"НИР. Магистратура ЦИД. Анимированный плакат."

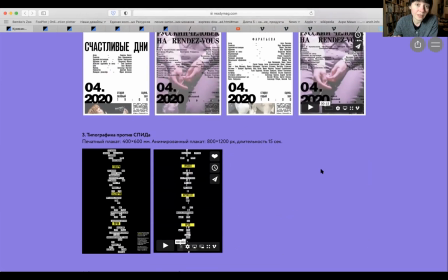6854s
Так сказать, там социальный плакат, афиша,
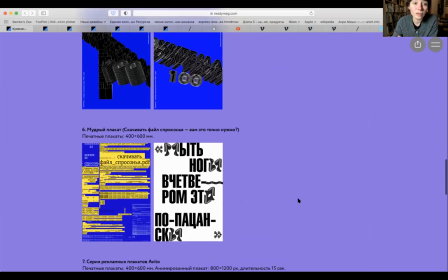6859s
соответственно, столетие в Хутемаса, мудрый плакат как раз тогда, по-моему,
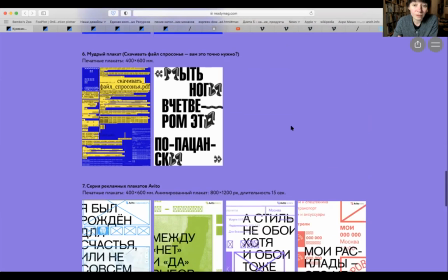6865s
Александр Васин устроил этот конкурс. Вот.
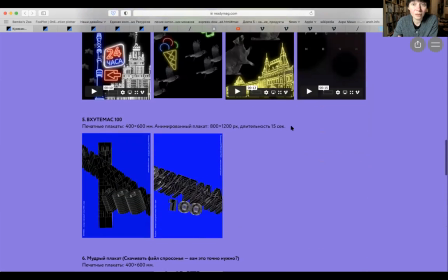6869s
Но мне кажется, для вас чем вот эта подборка может быть интересна?
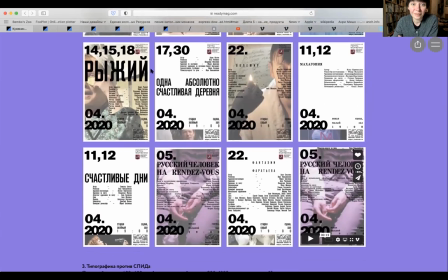6875s
Тем, что вы здесь видите сразу и печатные листы, и анимацию.
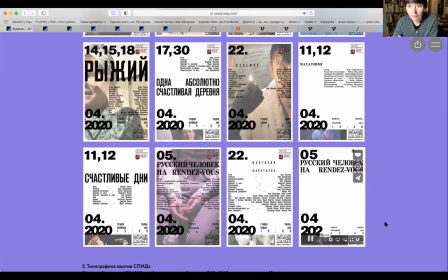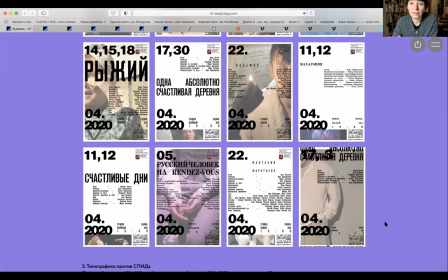6888s
Понятно, что это студенческие работы, ученические работы, но
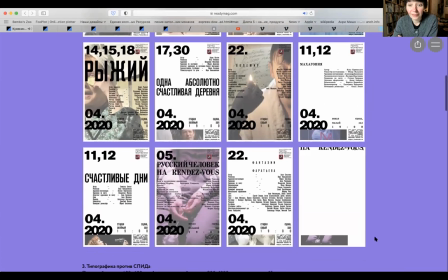6895s
мне кажется, так сказать, есть смысл взглянуть, как это сделано,
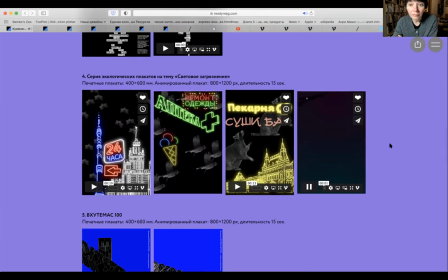6904s
как, собственно, себя начинает вести та или иная идея. Здесь хорошо совпала эта тема светового загрязнения,
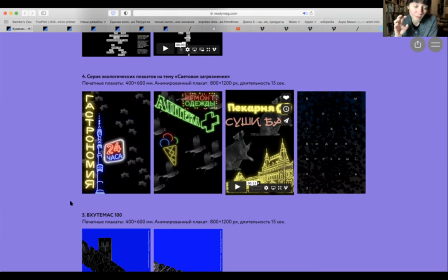6923s
потому что она действительно повлекла за собой как раз это и мерцание, и как противоположность были вставлены вот эти звуки стрекота кузнечика в ночи.
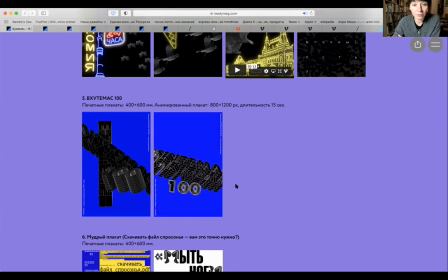6939s
Так, это у нас Хутемас 100.
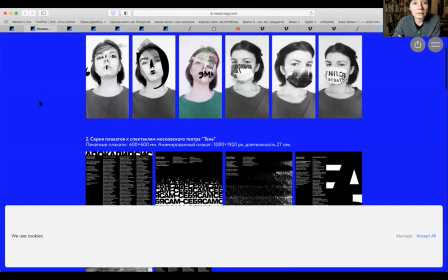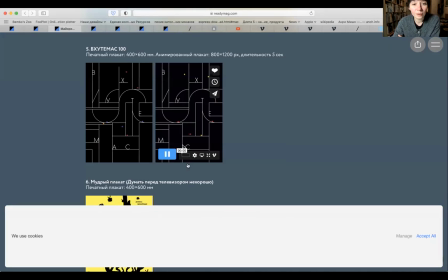6955s
Вот эти были забавные, на самом деле, плакатики.
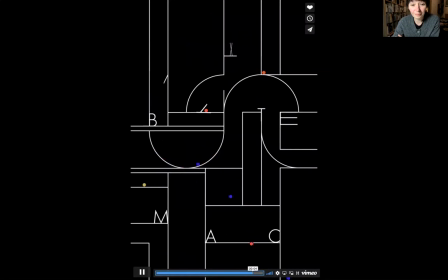6961s
Такая игрушка получилась своеобразная. В общем, фактически такой тизер для компьютерной игры.
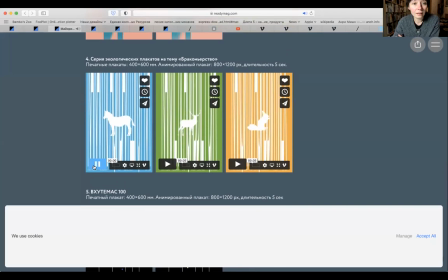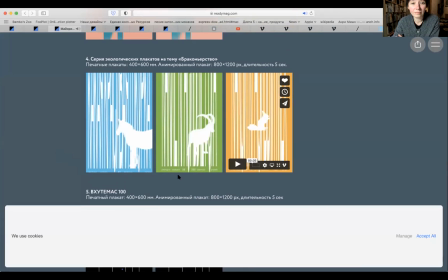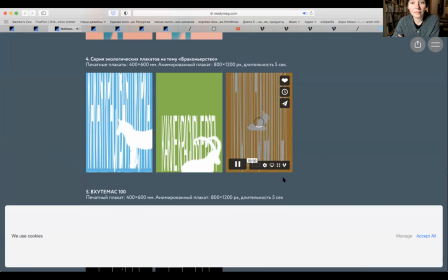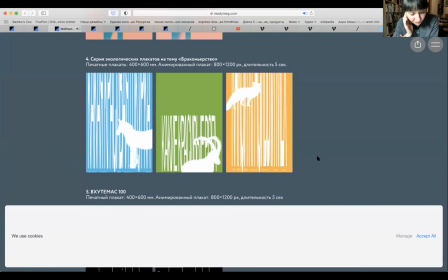7005s
Ну и фактически звук здесь ведь не просто как примочка выступает, а звук как часть характеристики изображения. Он не столько ритм задает, сколько,
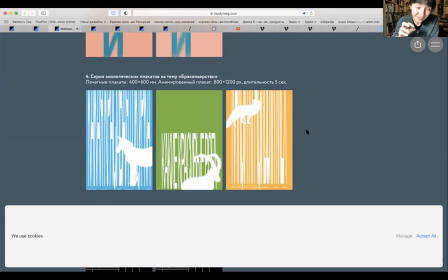7020s
наверное, вот в эту ситуацию нас, так сказать, более глубоко вводит.
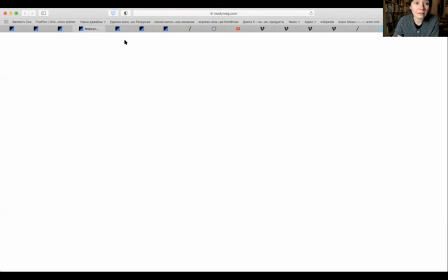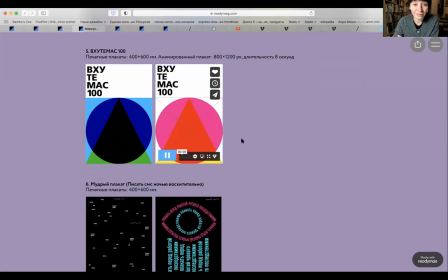7033s
Где-то повторяются, потому что нам разрешалось сделать в паре.
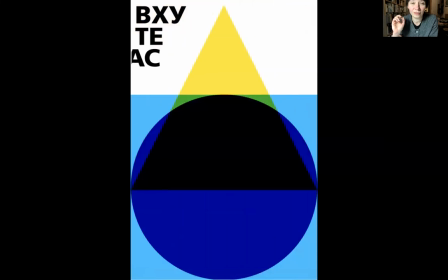7043s
Вот это получилась такая классика, собственно, и Хутемаса, и Баухауза на основе геометрических форм.
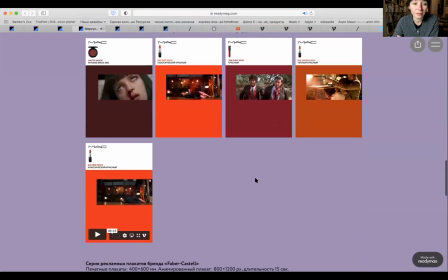7057s
Не у всех есть звук, это, так сказать, не было обязательным. Вот. Ну и здесь, на самом деле, анимация, она
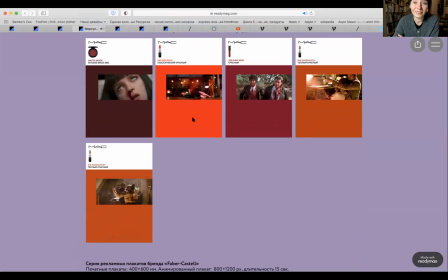7071s
оказалась, в общем-то, к месту, потому что это кадры из фильмов, где много крови,
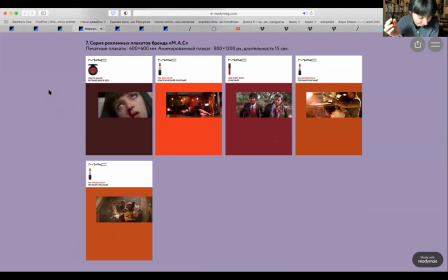7077s
и на самом деле они рекламируют не фильмы, а красную помаду. Такой хулиганский образ был найден, оттенки красного. И вот эти вставки, они по формату,
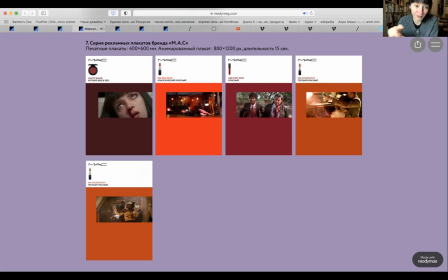7094s
узнаваемый, потому что это действительно формат экрана. И анимация здесь абсолютно точно к месту.